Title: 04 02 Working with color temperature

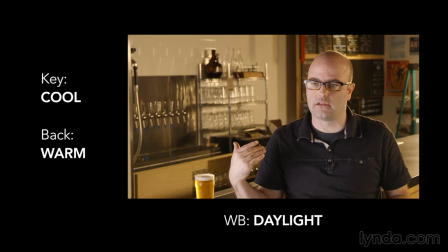Secondly, we looked at a cool warm. And now we're looking at a cool.
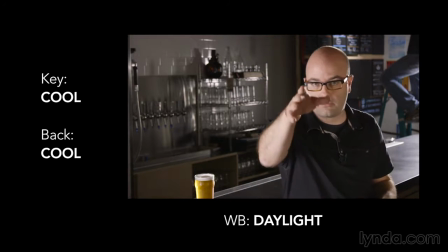And of course you have to change the balance, but we were looking at it by changing color temperature.
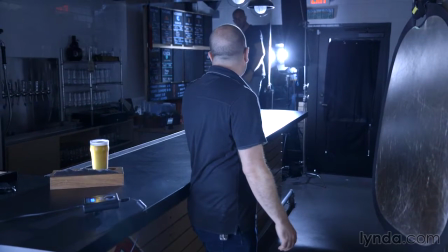So now we're at daylight, and I think what we're going to do now is we're going to bring the whole set
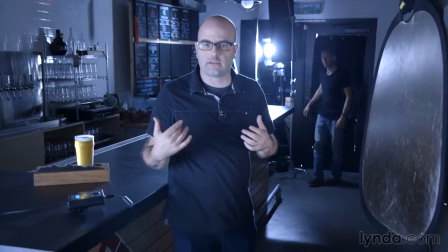now back to where I think I'd like it to be and where we shot Jack's interview,
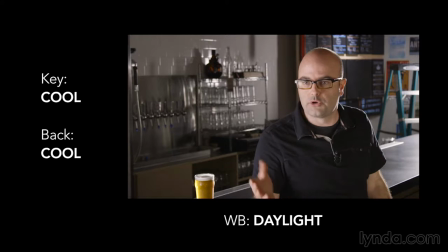which is we're going to go ahead and take the L7, we're going to put that back to our tungsten, right?
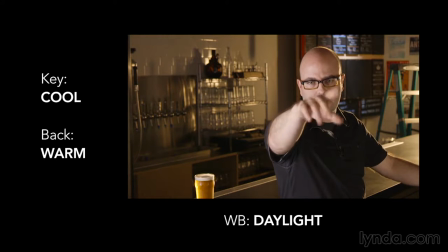We're going to go ahead, and you can see what's happening in this camera. Let's just leave it on daylight right now so we can see all the funkiness.
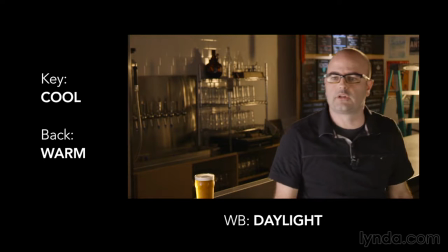We're going to bring up the 4-foot Kino and see what that's doing.
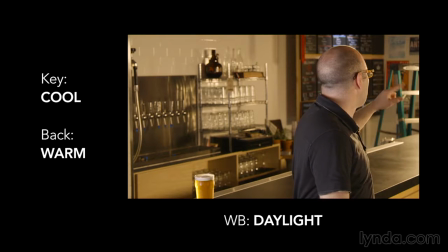Boom. So that now we've got our warm light. You can start to see that.
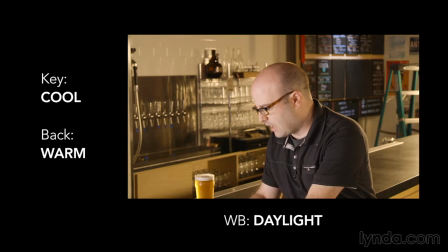Now I'm going to go ahead and change my key. I'm going to put that back to tungsten.
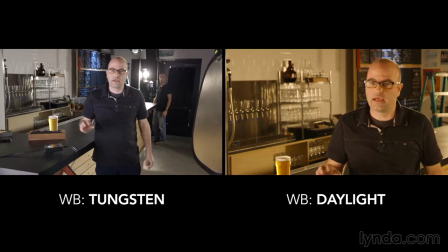So that's going down to about 3200. And remember that we can white balance instantly.
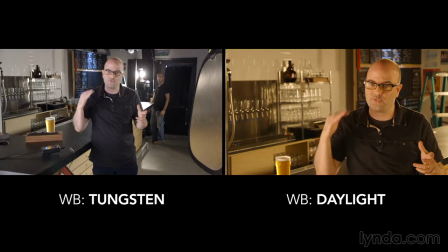Cameras need to be told where the white balance is going to be.
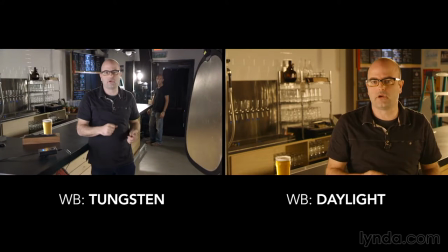So now Zach's going to switch it back over on our camera here to a tungsten white balance.
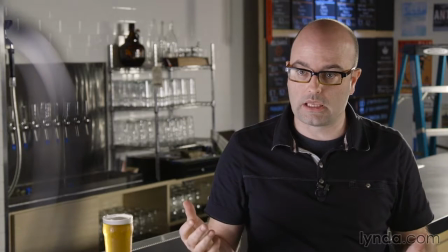And this is a little bit different, but what we're looking at now is pretty much what we wound up with for the interview,
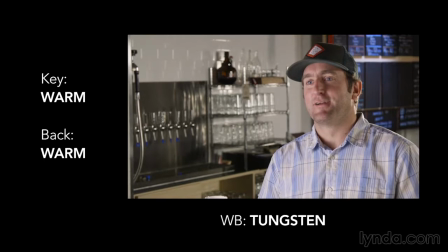which is we've got a warm key, we've got the L7 warm,
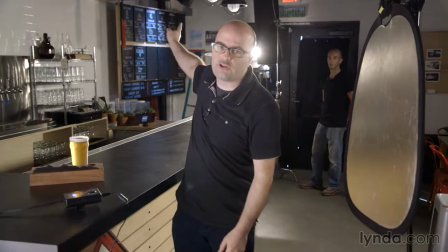we've got the Kino warm, and then we've just changed that Locaster up there to a daylight color temperature.
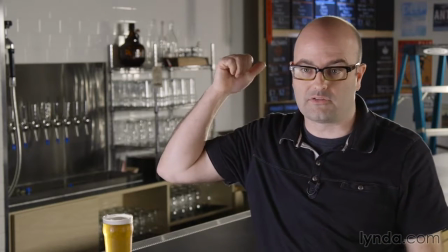When we white balance the tungsten and we use a blue light that's not spilling on talent in the background, it's going to read very blue.
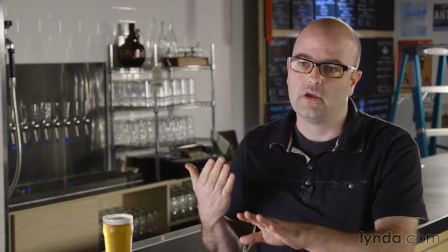And you get that nice warm, cool contrast, which I like a lot when I'm shooting things.
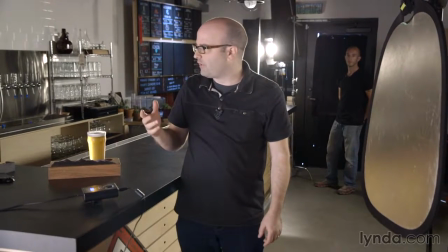Couple of other things that we're doing.
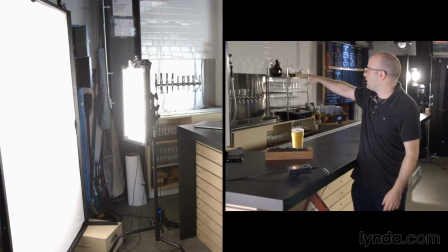We had a little bit of spill here from the key light, which was hitting over in this area, and it was bringing up the ambience a little bit too much.
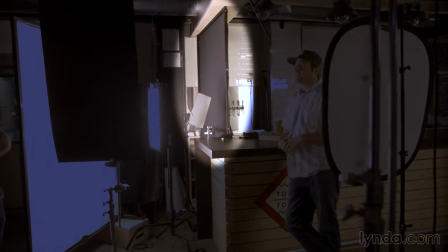So we've set a 4x floppy, so we've got a 4x8 here, which is stopping some of that key light from hitting here.
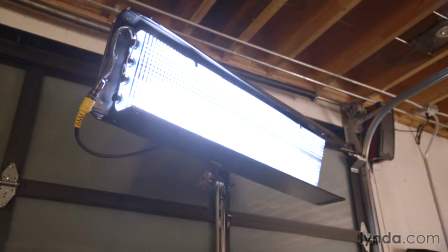And then Greg set the Kino Flow to do that job in a much better way over there, and it's doing it really, really well.
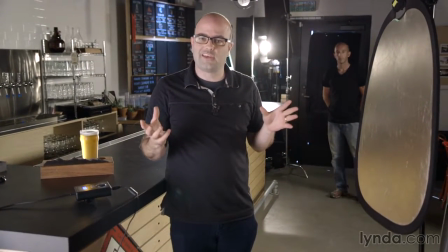So again, a little bit more contrasty. I think it works really well. It's a completely different setup.
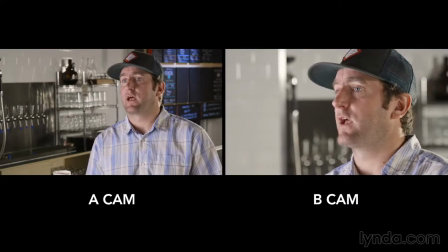We can use this in a lot of different production environments. It's just what we chose to do here for this particular interview.
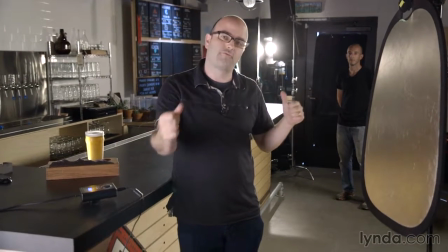And now we're going to break down this set and we're going to go set up for an entirely different lighting setup for another interview.